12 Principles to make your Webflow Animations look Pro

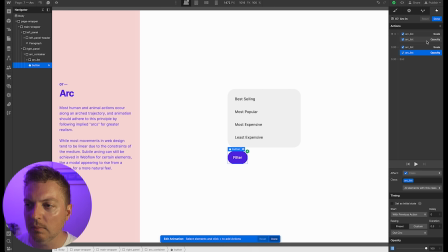[28:41]
Something we've already seen before. But what we want to do is create that arcing motion. So how can we do that with the scale? Well, we can treat it just like squash and stretch. And a lot of these principles start to blend together when you use them all together.
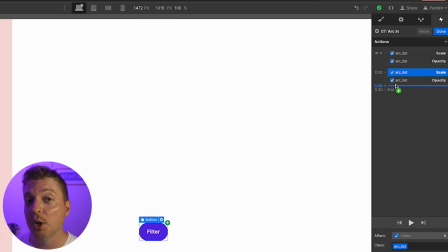[28:57]
So in this case, with scale, we do want it to grow to 1:1, but we also want it to take the long way around first. If we watch this over and over, we can see that it's longer than it is tall.
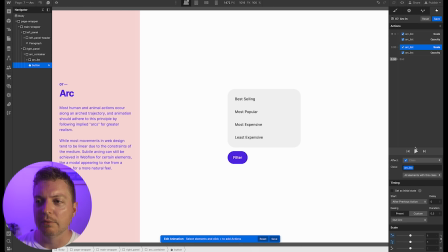[29:10]
Now the animation is still very linear when we click filter, but we want to have an arcing motion. So just like squash and stretch, we're going to have it grow long, and then we're going to have it grow tall. So right now we have the arc list scale here. When we click play, we can see that that's happening very quickly.
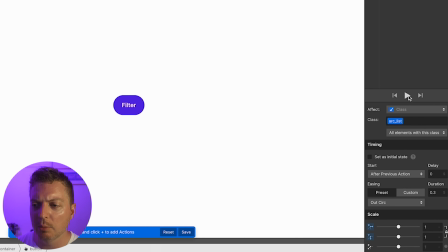[29:26]
Out circ, 0.3, because it happens quite fast.
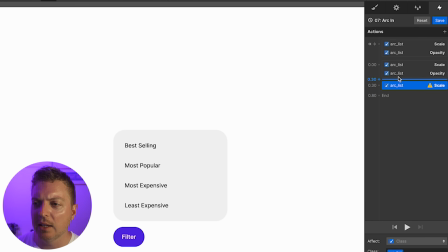[29:31]
But we want to change it so that the scaling happens slightly differently.
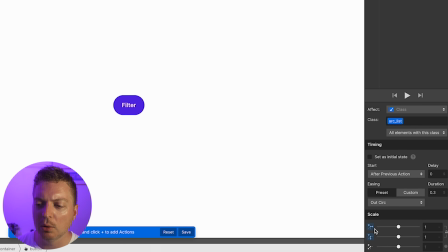[29:37]
We're going to unlink these. We want to grow long, so 1 first, but we want to drop that. We want it to actually be 0. So it remains 0.
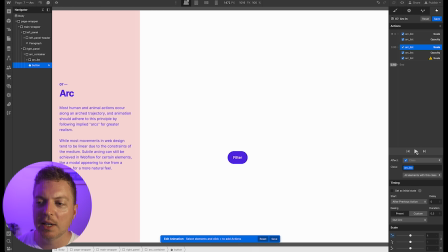[29:47]
So we can see and it grows long, but we can't see it because the height is actually set to 0.
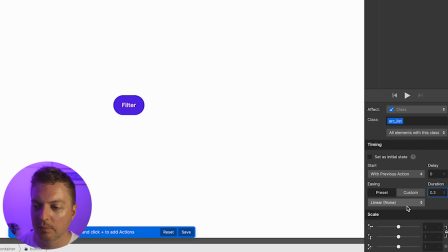[29:54]
And then the scale, the second one, we're going to emulate the same timing, same easing. And we're going to unlink these again. And we're going to say that this is 1. Now, if I click play, because it's set to the same duration with no delay,
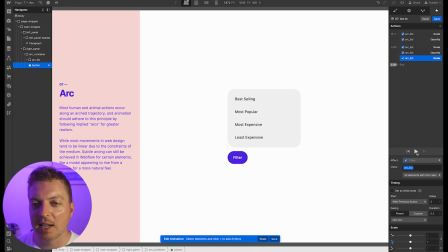[30:11]
it's going to appear exactly the same as the other one because we're modifying the X value and the Y value in the scale at the exact time without any delay.
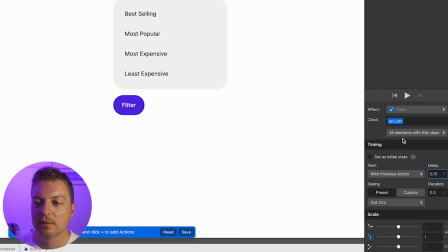[30:20]
But if we add a slight delay to this, we should get long and then tall.
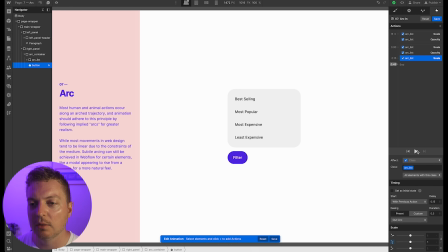[30:27]
And by playing with the delay, we can choose how long we want it to go. Now it has somewhat of an arcing motion.
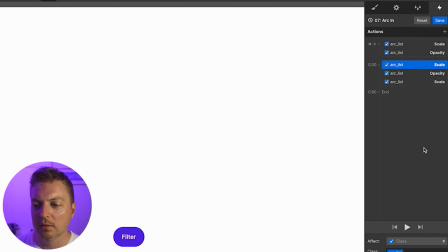[30:33]
So by taking the first scale and setting the X value to 1 with 0.3 duration and creating another scale where the X value isn't touched,
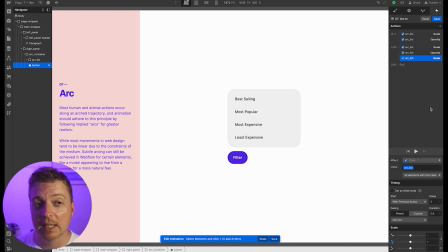[30:43]
but the Y value is, and we double the duration, what ends up happening is it grows long first and then grows tall second, but they're not delayed at all. So they occur at the same time and they create this fake arcing action.
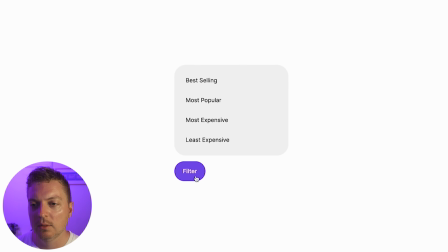[30:59]
So if we preview the page and we hit filter, you can see that that has a nice effect that's better than just popping out in a linear fashion. Principle 8, secondary action. Adding secondary actions to the main action gives the scene more life and can help to reinforce the main action.
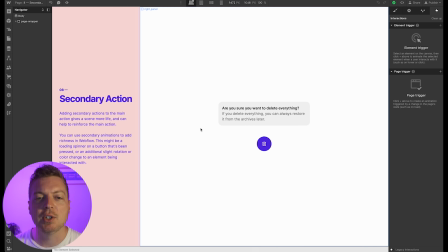[31:17]
You can use the secondary animations to add richness in Webflow. This might be a loading spinner on a button that's been pressed, or an additional slight rotation or color change to an element being interacted with.
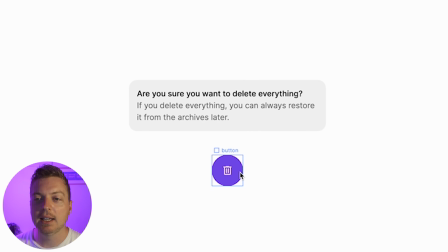[31:28]
Let's say that we have this button here. It's a trash button, and if we click it, it's going to delete this "Are you sure you want to delete everything" modal.
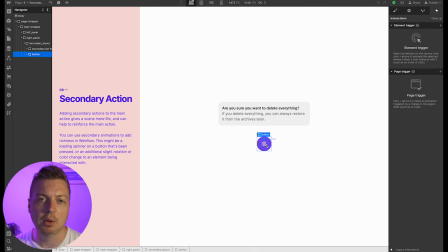[31:35]
Most people would probably think by hovering on this, we'll turn the button red, or by clicking on it, we'll turn the button red. But with secondary action, what you want to start doing is thinking, how will this thing affect the other thing that it's directly correlated with? So in this case, maybe what we want to do is create an element trigger.
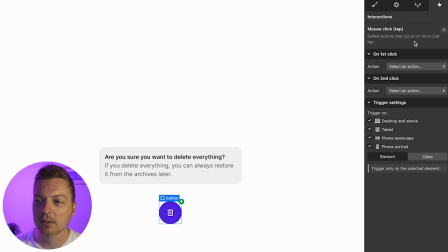[31:55]
We'll do a mouse click, start an animation. Because this is principle 8, we'll call this 08 secondary action click.
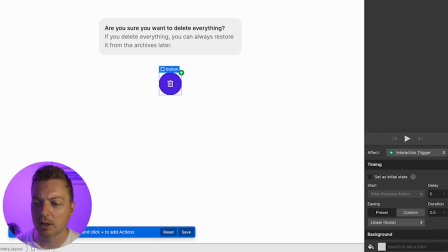[32:09]
And maybe when this button is clicked, we do a background color change. I'll change this to red.
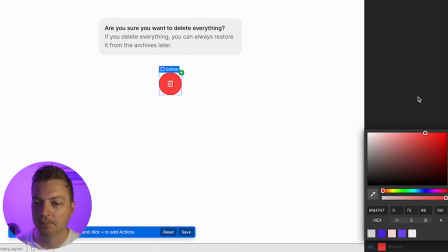[32:15]
We'll just kind of feel this out a little bit. And we'll set this to 0.3.
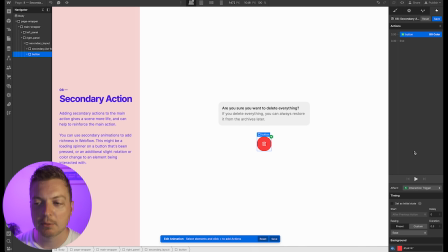[32:22]
Just go with the ease, that way we don't have to mess with curves. Let's take a preview.
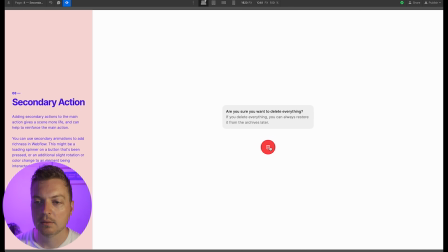[32:29]
So click this, it turns red. That's fine.
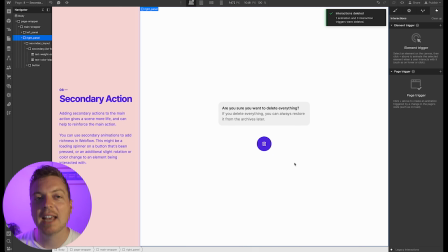[32:34]
It immediately lets us know that this is a negative action. Now what we want to happen is for when you hover over the trash icon, it affects the other modal.
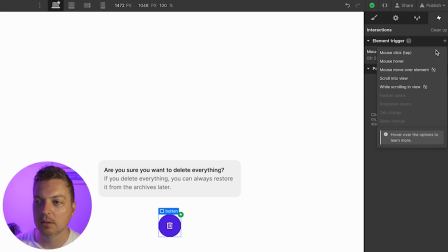[32:43]
So maybe when we hover over the trash icon, we can change the background color and the text. So let's do a mouse hover effect.
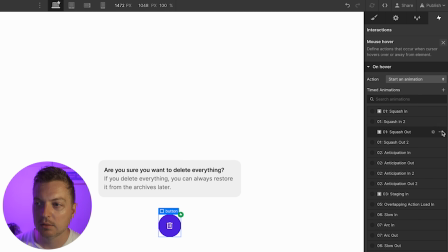[32:51]
We'll change the trash icon. We'll call this 08 secondary hover in. And we want the background color of this to change slightly.
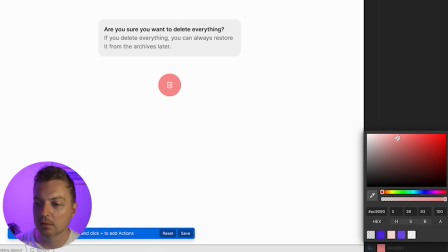[33:09]
We'll go with a light pink, maybe like a pinkish red.
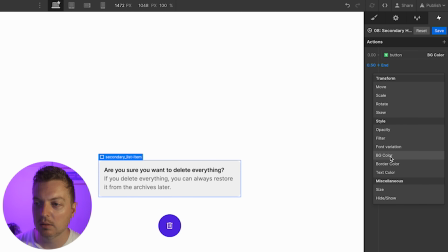[33:15]
And then we'll change the background color of this as well, because we want them to know that one thing affects the other thing. So let's say that's pink, and we'll say that this is red.
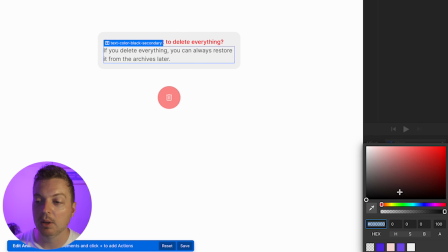[33:31]
Now, we're not really focused on readability here. I do want you to focus on readability in your main builds, but right now we're just focused on animation.
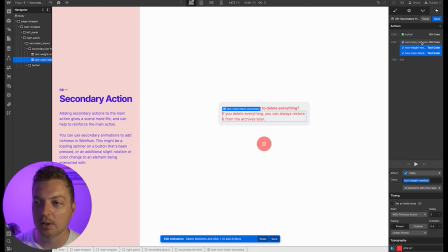[33:40]
And then we want to bring all of these together because we want them to happen at the same time. We're going to say that this is 0.3 because we want the interaction to happen quickly. We want them to be associated together.
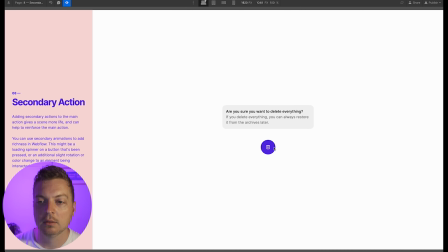[33:53]
So now, when we hover, it shows everything turning pink and red.
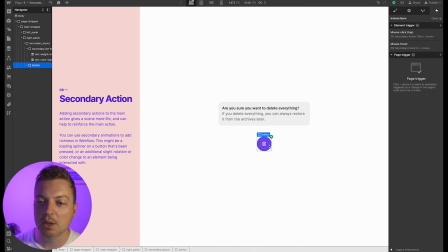[34:01]
And this is an SVG with a current color fill on it.
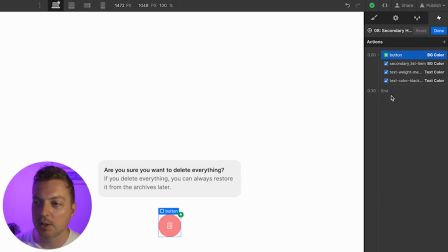[34:05]
So what we can do to make that a little extra is actually add a text color change to the button as well.
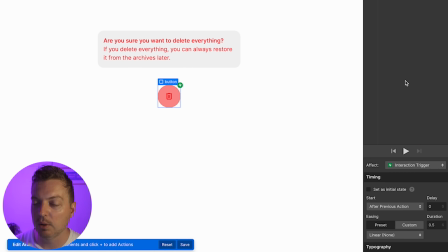[34:12]
And that will affect that.
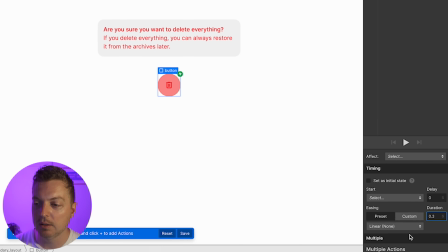[34:16]
So let's set all this to 0.3. Give it a nice ease.
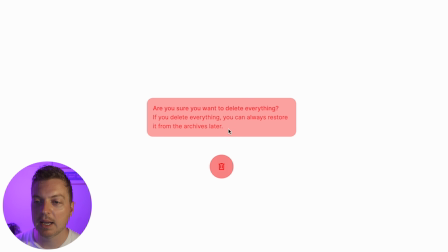[34:23]
So now when we hover in, the button turns red, the modals turn red, and all you have to do is add a hover out.
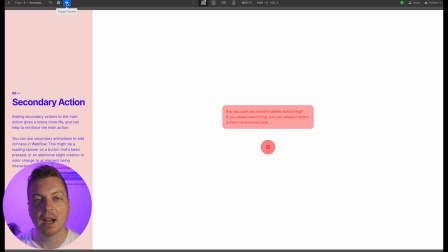[34:30]
But the secondary action automatically lets us know that by hovering that trash can icon, we're going to affect something else as well.
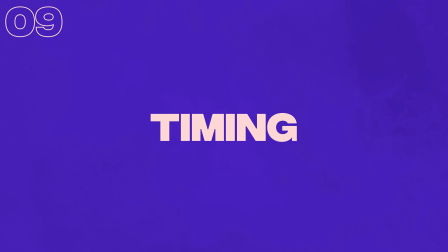[34:38]
Principle 9, timing. More drawings make an action slower and fewer make it faster. Timing is critical for establishing a character's mood, emotion, and reaction.
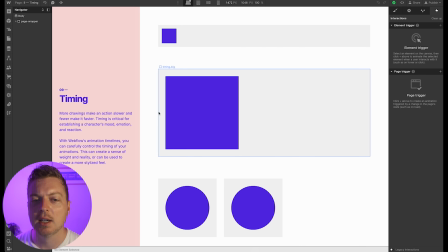[34:49]
With Webflow's animation timelines, you can carefully control the timing of your animations. This can create a sense of weight and reality, or it can be used to create a more stylized feel. In this example, I have 4 different blocks, one called timing small, one timing big, timing cheap, and timing expensive.
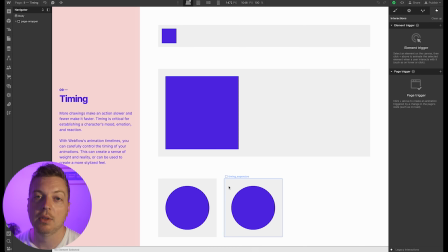[35:09]
And you may remember cheap and expensive from the earlier principle number 1, squash and stretch. But in this example, I'm going to show you how timing can change the way that things feel, even if they're exactly the same. With timing small block 1, I'm going to make a load-in animation.
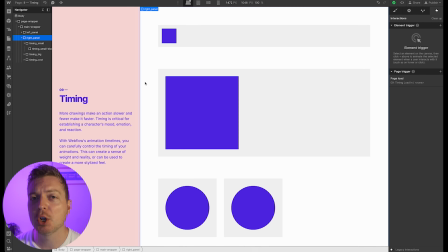[35:28]
With the timing principle, I'm going to create a page load-in animation to show you the difference between these, even though they're almost exactly identical. So with timing small block, what we're going to do is add an animation here to make it go from the left to the right.
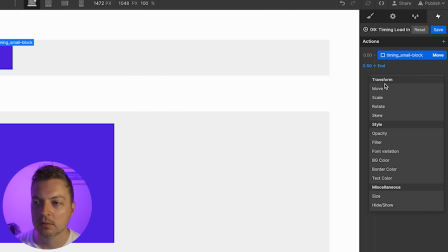[35:46]
And we're going to start that at 0%. And we're going to move that to 100%.
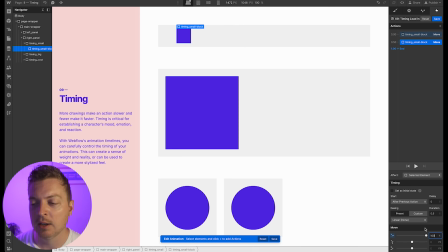[35:53]
And what 100% actually means 100% of the original block. So I'm just going to increase this by an arbitrary amount. It doesn't really matter. We're going to say 1000% just to move it over to the right. You can play with whatever number you want.
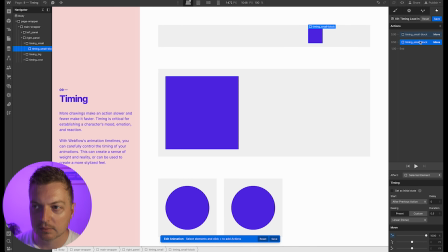[36:07]
And by playing that, you can see that it happens very quickly. I'm going to set the initial state for the move.
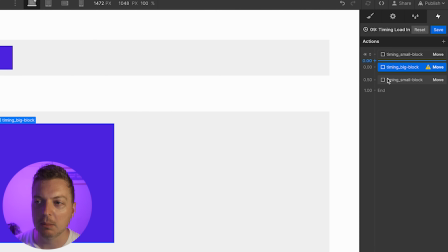[36:14]
And I'm going to do it for the big block too, so that we can compare the two.
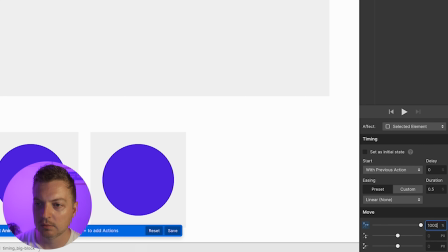[36:23]
We say 1000%. I think that's a little too far.
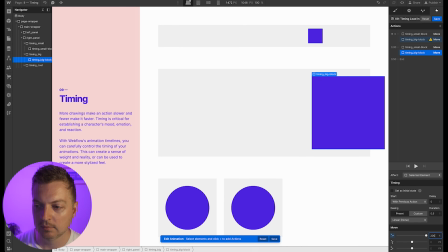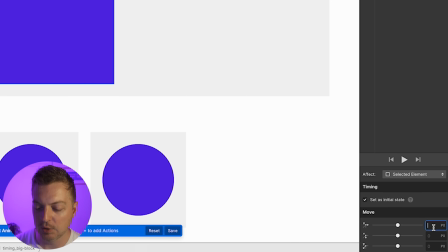[36:35]
And 0% to start.
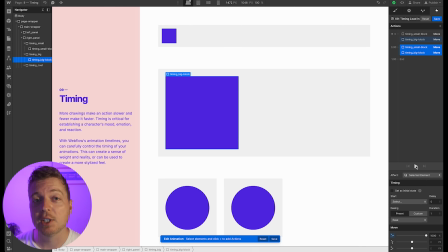[36:41]
Both of these squares are going to have a timing of 1 second and an ease. If I hit play, they'll both go approximately the same amount, but they feel totally different depending on size. So timing is really important because you can create a mood with it too.